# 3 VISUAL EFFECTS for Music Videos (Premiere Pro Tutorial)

Hey everyone, and welcome to Premiere Basics, a weekly series where we teach you all the ins and outs of Adobe Premiere Pro. Now, who doesn't like a good music video? I love it when a music video has an amazing cinematography and feels like a movie. And I sure love it when they use some amazing effects that make my mind go boom. So, for today, I decided to create three effects for you guys that are super simple to make in Premiere Pro. Now, you can use these for music videos, but you can also use these for other projects as well.
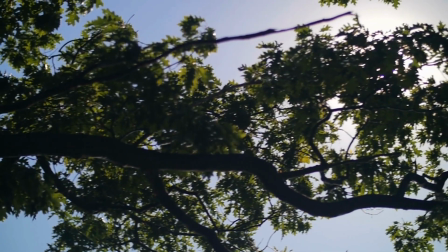0:35 Now, the first effect is chromatic aberration. Now, normally, when we are shooting something with a camera, we don't want chromatic aberration.
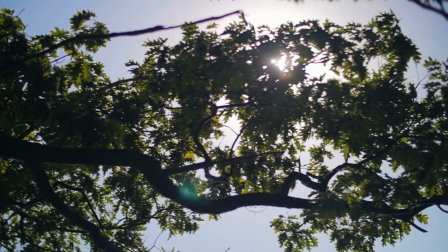0:42 It's a kind of color fringing and dispersion that you see around the focal point of your shot when your lens isn't that great. The lens can basically not focus all of the colors at the same point. But enough theory for now, let's skip to the practical function of it.
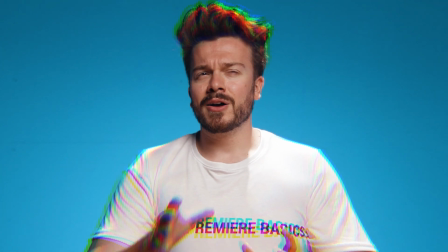0:57 When you're adding it in post, it creates a cool effect, which gives a little bit of a cheap 3D look in my opinion,
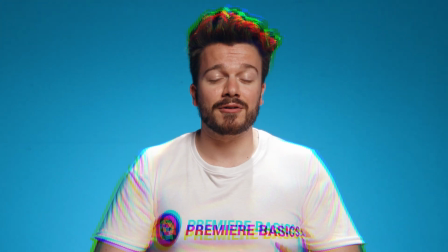1:03 but it also creates a kind of focus on your subject.
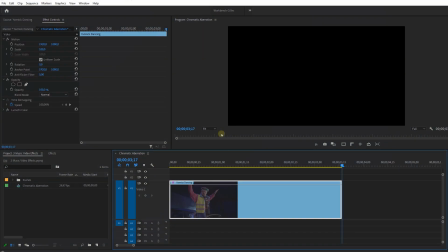1:07 Okay, now let's jump straight into Premiere Pro, and we're gonna start by placing our clip in the timeline, of course.
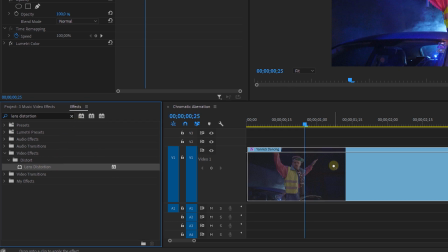1:13 Next, we're going to apply the lens distortion effect. Now play around with the curvature to get your desired look.
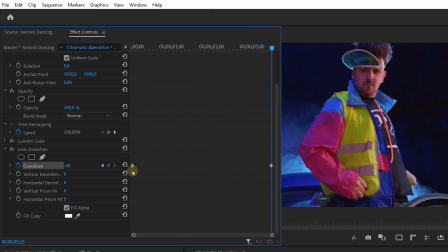1:19 What I like to do is animate the curvature over time so that there is a bit of a lens distortion motion in the shot.
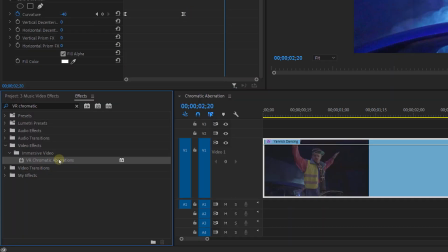1:25 And then I'm going to apply the VR chromatic aberrations effect.
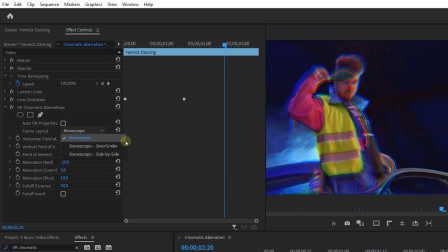1:29 Now disable the auto VR properties and choose stereoscopic over under as a frame layout. Then offset the red, blue and green aberration channels. And once again, I'm going to animate these to give a more dynamic look.
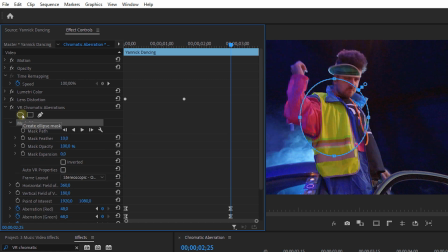1:44 Now I'm gonna leave the falloff distance to 50, and lastly, I'm going to make a circular mask within the effect, invert it and feather this a bunch so that my subject still remains perfectly in focus without any aberration. And that's it for the chromatic aberration effect. Now, this looks quite nice, but if you have the money, I recommend buying the Red Giant Universe pack,
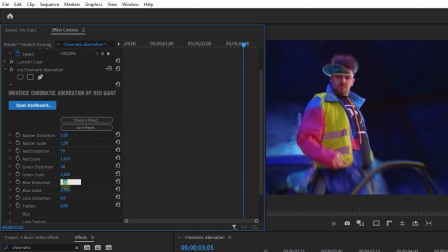2:05 since their chromatic aberration effect is way more cooler and has more controls. And it also comes with a lot of other effects. Now the next effect is rewinding or fast forwarding, whichever one you prefer. Now I think this is a great way to reuse a specific setting in your edit or whenever you want to transition to another setting.
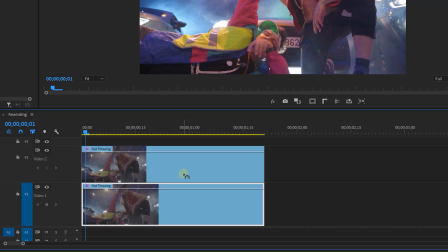2:23 Now I'm gonna start off by duplicating my clip to track number 2. And you can do this by holding Alt while dragging.
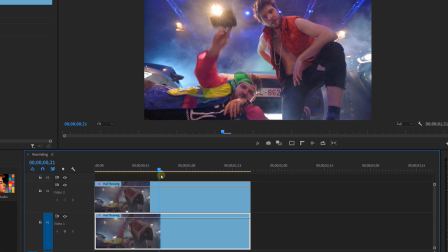2:29 Next I'm going to place a cut on clip number 1 where I want the clip to stop and rewind.
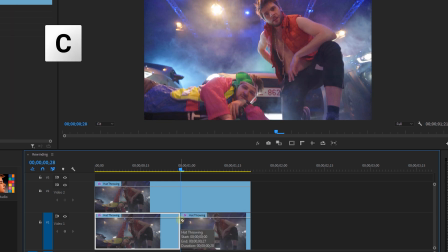2:34 And I do this with the eraser tool or C on your keyboard. Then I'm going to delete everything behind the cut. On the exact same frame, I'm going to freeze frame track number 2 by adding a frame hold.
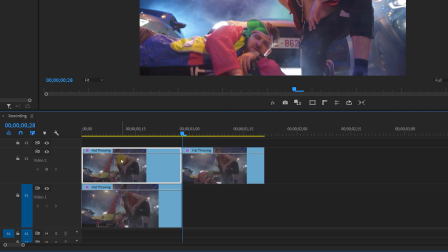2:44 It will automatically create a cut, so I'm going to delete the first part of it.
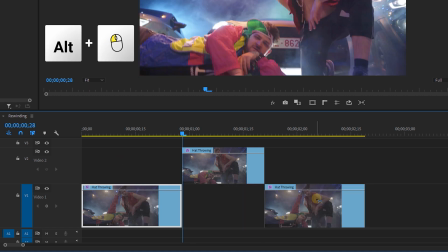2:48 Then I'm going to duplicate the clip on track number 1 and place it behind the freeze frame and reverse it.
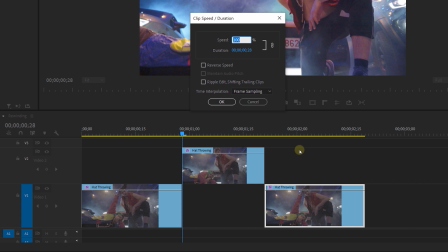2:54 And you can do this by right-clicking on the clip, selecting speed duration, and then check the reverse speed checkbox.
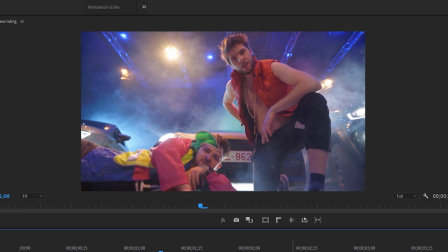3:01 If we now play this, it will play the video, then pause the video, and then reverse the video.
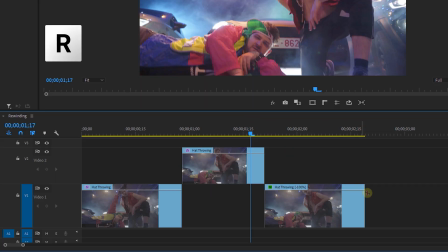3:06 It's cool, but we're not there yet. With the rate stretch tool or R on your keyboard, I'm going to fasten the reversed clip.
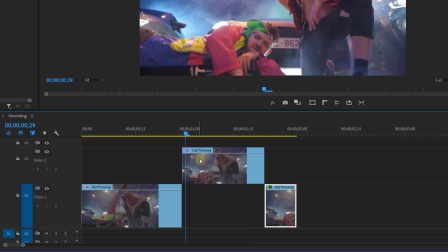3:12 Next, I'm going to place a keyframe on the scale of the freeze track,
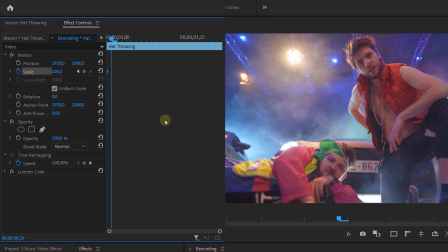3:16 and I do this in the beginning. Then I'm going to go a few frames further and scale it up just a tiny bit.
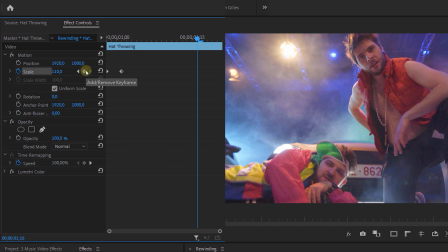3:22 On the end of the clip, I'm going to do the opposite, making it go back to its original scale.
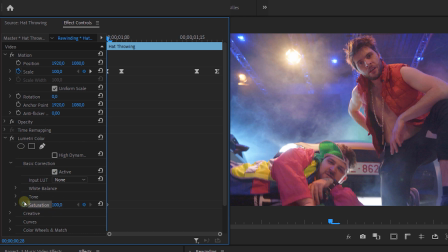3:26 Then I'll use the Lumetri color effect and animate the saturation on the exact same keyframes as the scaling, making it go from 100% to 0% in a few frames, and at the end, we do the opposite. Now basically our effect is done, but we can spice it up even more by placing some distortion effects on here.
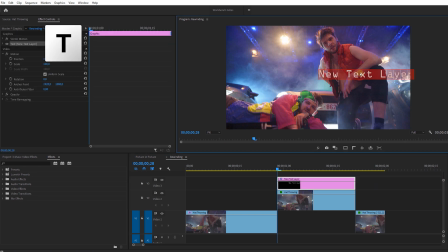3:43 Like for instance the chromatic aberration effect that we've made before. Or we can animate a text or play button with the effect controls to add extra flavor to it.
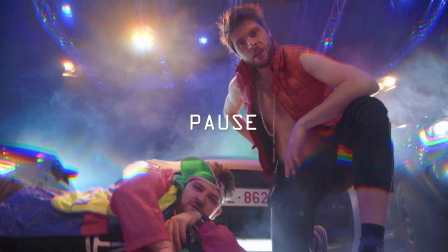3:52 And of course, don't forget to add some sound effects. Now the last effect is actually a really customizable one. Picture in picture. Now, what is this? Well, it's basically using multiple clips on screen at the same time.